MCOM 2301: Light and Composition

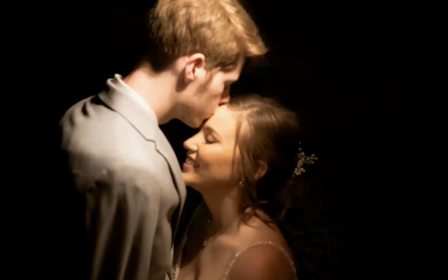And you can see here that the guided light really takes you to her forehead where he's giving her a kiss, and everything else is black and white, or black, sorry. And so it's guiding you to that very special moment, right?
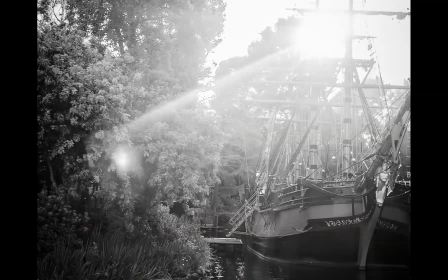There's also this photo that I took at Disneyland, and the light is really bringing you to look at the ship that was on the rivers of America, and it's just guiding you to it, right? Versus if it was just all well lit, it would still be an okay picture,
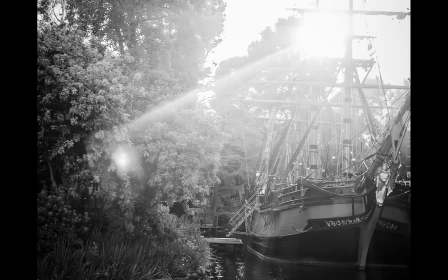but this really gives you this ambiance of you know what's going on in the scene.
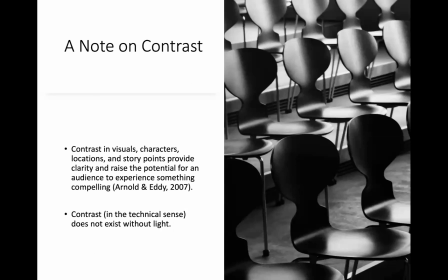When you think about contrast, and we'll go more in depth in this later, but contrast is the point of what is lit and what is not lit. And we get contrast not only with light and in pictures, but with characters and locations and different points of the story.
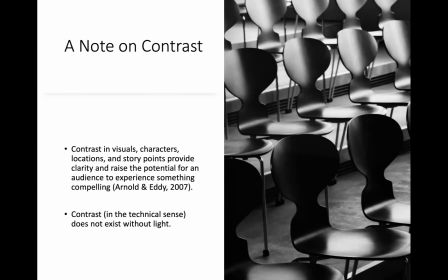And so when you use light and color to create contrast to go with the story or the character, it really just brings out a whole new level of storytelling.
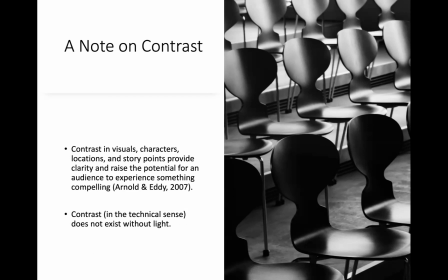Contrast in a technical sense really does not exist without light, because you can't change the contrast of what's going on if you don't have that. And even when you think about like character or story plot, you have light and dark, and without the difference between them, you don't have a story.
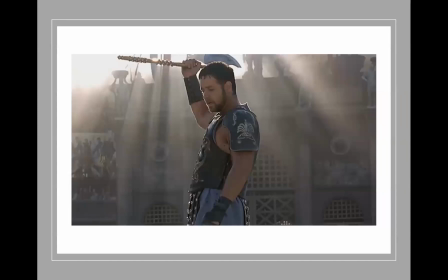So with that, I want to play this little clip about using light to tell stories and how important it is. And then we're going to go into composition. Story, story, story.
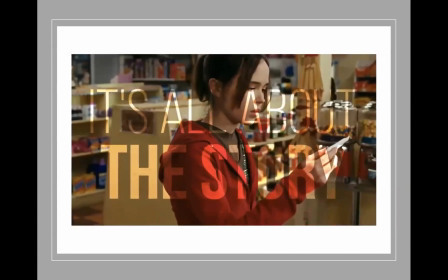At the end of the day, it doesn't really matter how good something looks. What matters is how well it tells a story. So today we're going to go over 7 simple concepts on how to tell your story through lighting. Now, before I get into this, what I'm going to talk about is not absolute.
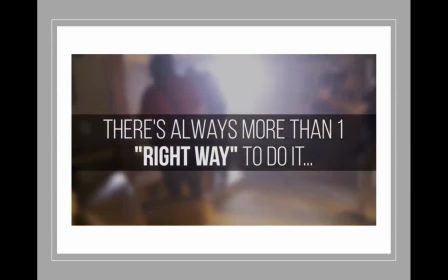You'll be able to find examples that have done the exact opposite of any of these techniques, because what I'm going to talk about are trends in the cinematic language. Lighting techniques that, while they have been used and thought about countless times, they are not the only way to accomplish an effect.
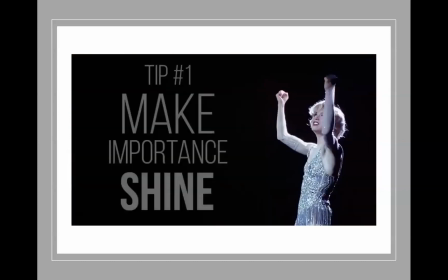So, let's do this. Tip 1. Make importance shine.
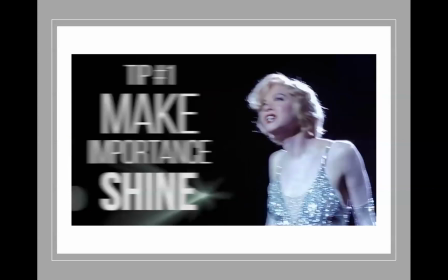Now, this tip is an important one because of how fundamental and practical it is. The concept is simple.
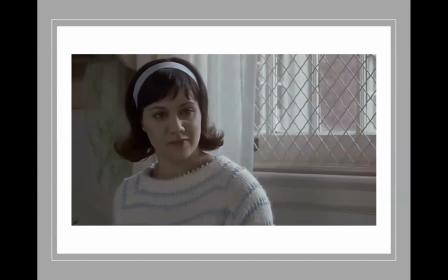The eye is drawn to the brightest part of any frame, so if something is important, make sure your lighting communicates that. Now, this can be anything from a character's face to a shiny missing key on the floor.
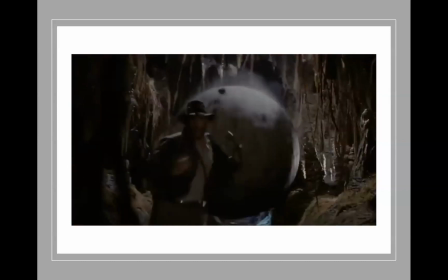Remember, guys, film moves fast.
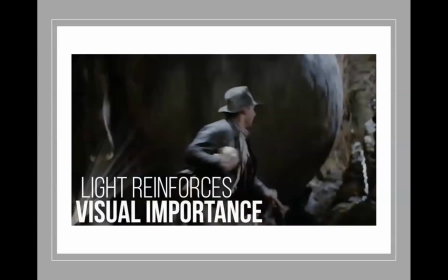And if you need your audience to see something, know that making it brighter than anything else in your frame is the easiest way to tell your audience that this is where they need to look.
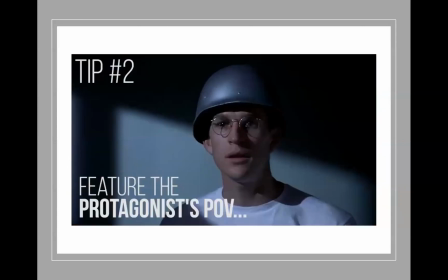Tip 2. Light characters for how your protagonist sees them.
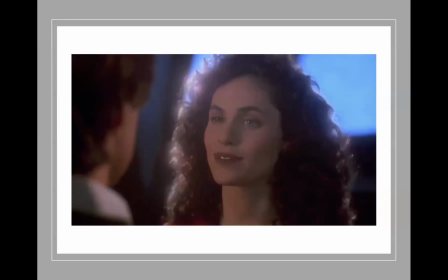Now, beyond just drawing the eye, lighting can also tell an audience about how your protagonist feels about that character.
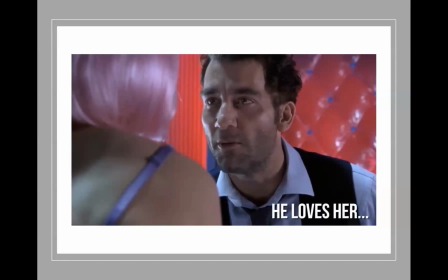Is this the love interest of your film? Are they an absolute angel? Try giving them a glowing soft light or even an edge light that makes them glow.
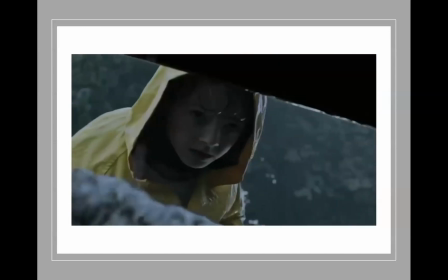Is your villain lurking in the dark? Put them there with just enough light to see the evil in their eyes.
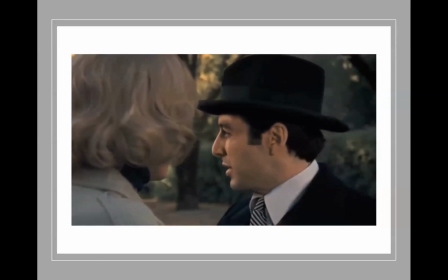Even if there isn't a clear protagonist in the film, lighting can be used to foreshadow a character's effect and overall motives in that film.
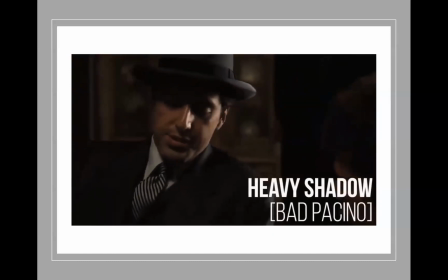Now, obviously, you can invert these expectations later. It is, after all, storytelling, but the key takeaway here is to make the decision in the first place.
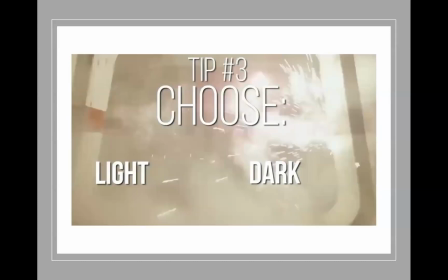Tip 3. Choose the light or dark side.
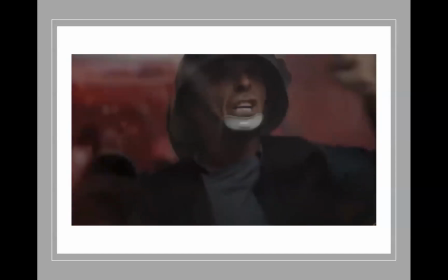Even if your story doesn't have clear heroes or villains, lighting can be used to separate or delineate between sides.
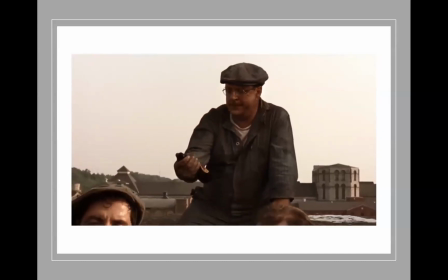In Shawshank Redemption, we can see this in the rooftop drinking scene where all the prisoners are lit together in beautiful frontal daylight.
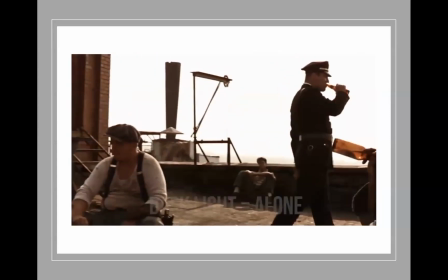They're having fun drinking, while our one character sits alone by himself and is the only character that is backlit.
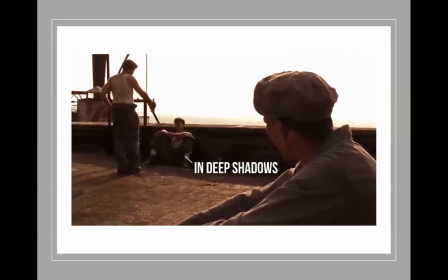In this case, the difference in lighting is separating our protagonist from his peers and tells the audience that he is not sharing in that same moment. Lighting separation doesn't always have to be gloomy though. We'll often see the same kind of backlighting used for multiple characters to bring them out from the back.
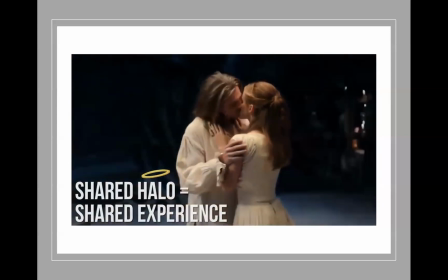This halo effect can make two people look as though they're united against everyone else, or better yet, in a romantic world of their own.
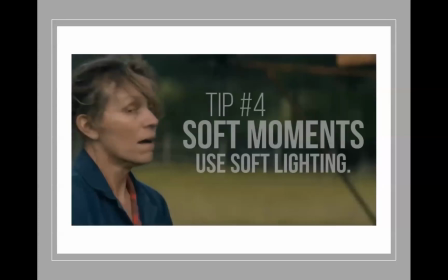Next tip. Go soft for soft moments.